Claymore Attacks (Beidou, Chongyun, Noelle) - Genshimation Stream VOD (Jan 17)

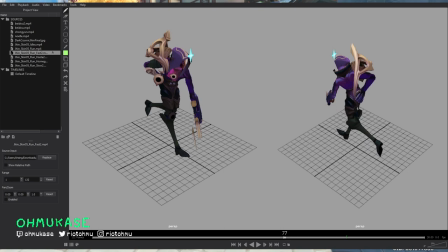When you're running, one thing to note when we're animating these different speed variances ones is that when people are running for our game it feels good to sort of have more of a bounce because then you can feel that they're putting effort into each step so you'll notice that at least for this
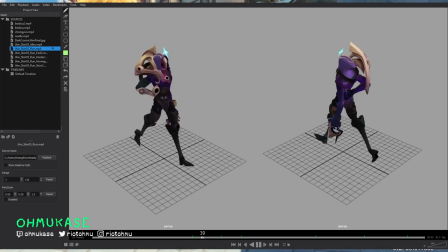run versus this run walk the up down motion like this is not as pronounced there's that as well as for example the contact points for these are very different so I would say for the walk here contact pose like this
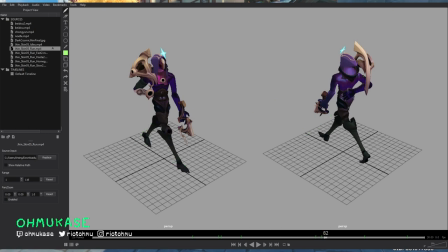it's very straight very straight when you go to the run the contact
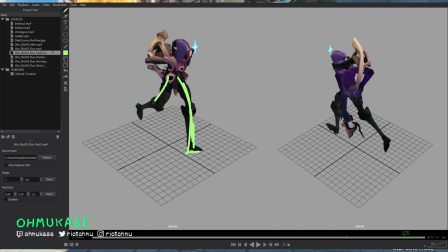point is like this where it's like bent almost contacting and this has already pushed off so in terms of its uh contact pose here these are some pretty big differences and then that basically carries how this kind of run would feel honestly the change in animation is the biggest draw for me with
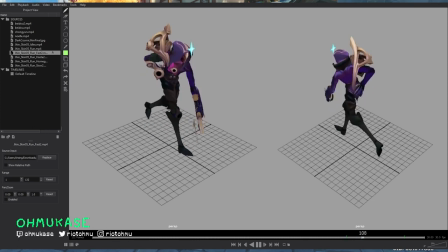legendaries i find it hard to even play sirocco without hers on for example cool no i appreciate that that's really nice i do think that at least for legendaries animations on her on the kit is something that people look at a lot but to my knowledge I do feel like based on numbers
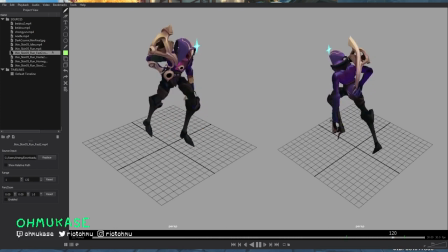I think a lot of skins actually do well based on how good their VFX are and sound are compared to the animation recall at least for 1350s but Don Bringer Nightbringer for Soraka is a very nice skin mainly because everything
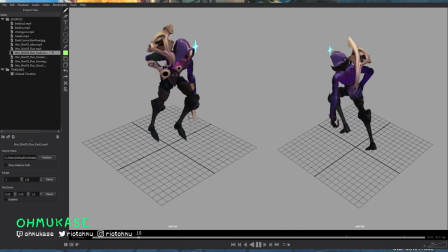was touched and it was quite nice what is my opinion on knee tracking during runs. So in this situation if you track knees we can see that right here
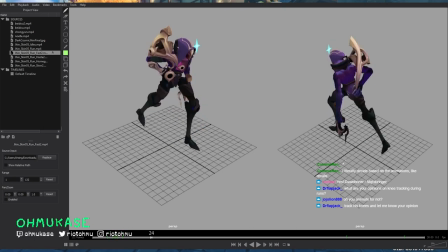the tracking on it is not perfect. The tricky thing with 3d is that 3d has a lot of technical limitations and applications for the work right. In 2d animation you basically are in command of every single thing as you're animating right.
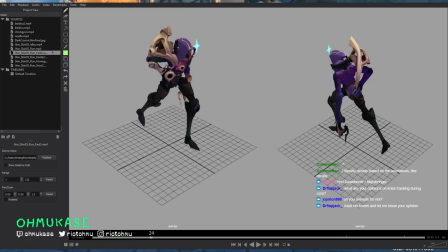So every single fingertip, every single knuckle, every single thing and essentially when you're drawing you're just tracking all those things in real life obviously things don't happen in perfect arcs they tend to try to but real life elasticity and real life you know friction and everything causes everything to move as a system
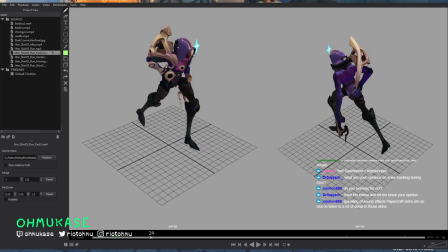we as animators don't sim our own work if we're keyframing right so we have to sort of manage all that stuff ourselves and in this situation if we're talking about knee tracking my philosophy on it is actually don't track knees until you're polishing and when you're polishing if you're tracking knees make sure
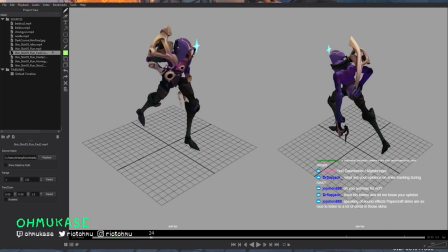that the knees 100% follow nice arcs even if it kind of messes up your leg shape now i'm not saying for example if you have a straight then you should change the straight to not be straight but if you have a straight that should be a key pose for your knees and
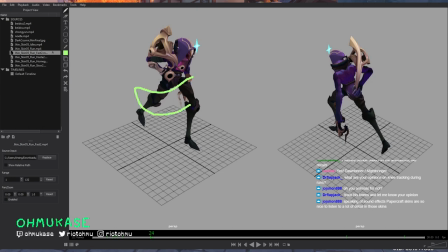anything to sort of get your knees to follow a very nice arc or something and then have really nice spacing so that it like slows in slows down and stuff yeah you should do it i think if you can and you can afford to you should because that even gives you more of
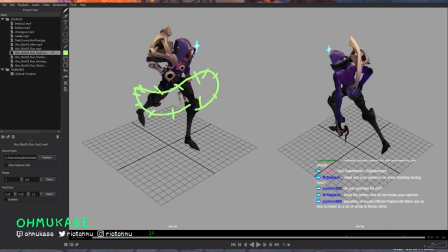a 2d feel in that sense right like maybe there's a little bit of elasticity and maybe the straight leg stretches and as long as it's within reason it should be fine the what makes an animation in 3d look and feel smooth is if you can look at almost any single point on a
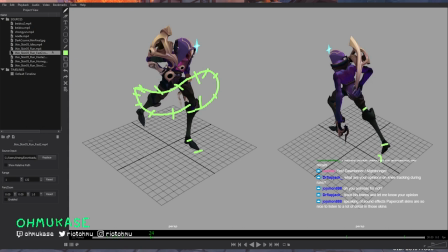character like let's say the heel the toe the knee the back the elbow the wrist and the tip of the head and the shoulder if at any point you can track any of these and they're all smooth according to their arc timing and spacing then you're golden everything will look and feel very polished right
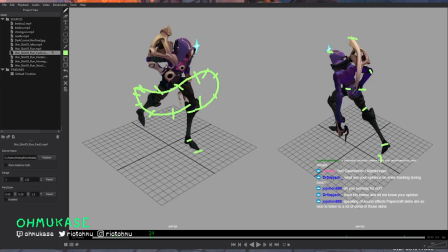this is not counting any of those animations that you do that have to transition over one or two frames for game impact style that's a little bit different but if we're talking about like a run cycle i'd say it's very valuable and obviously a polish point thank you for the question dr flapjack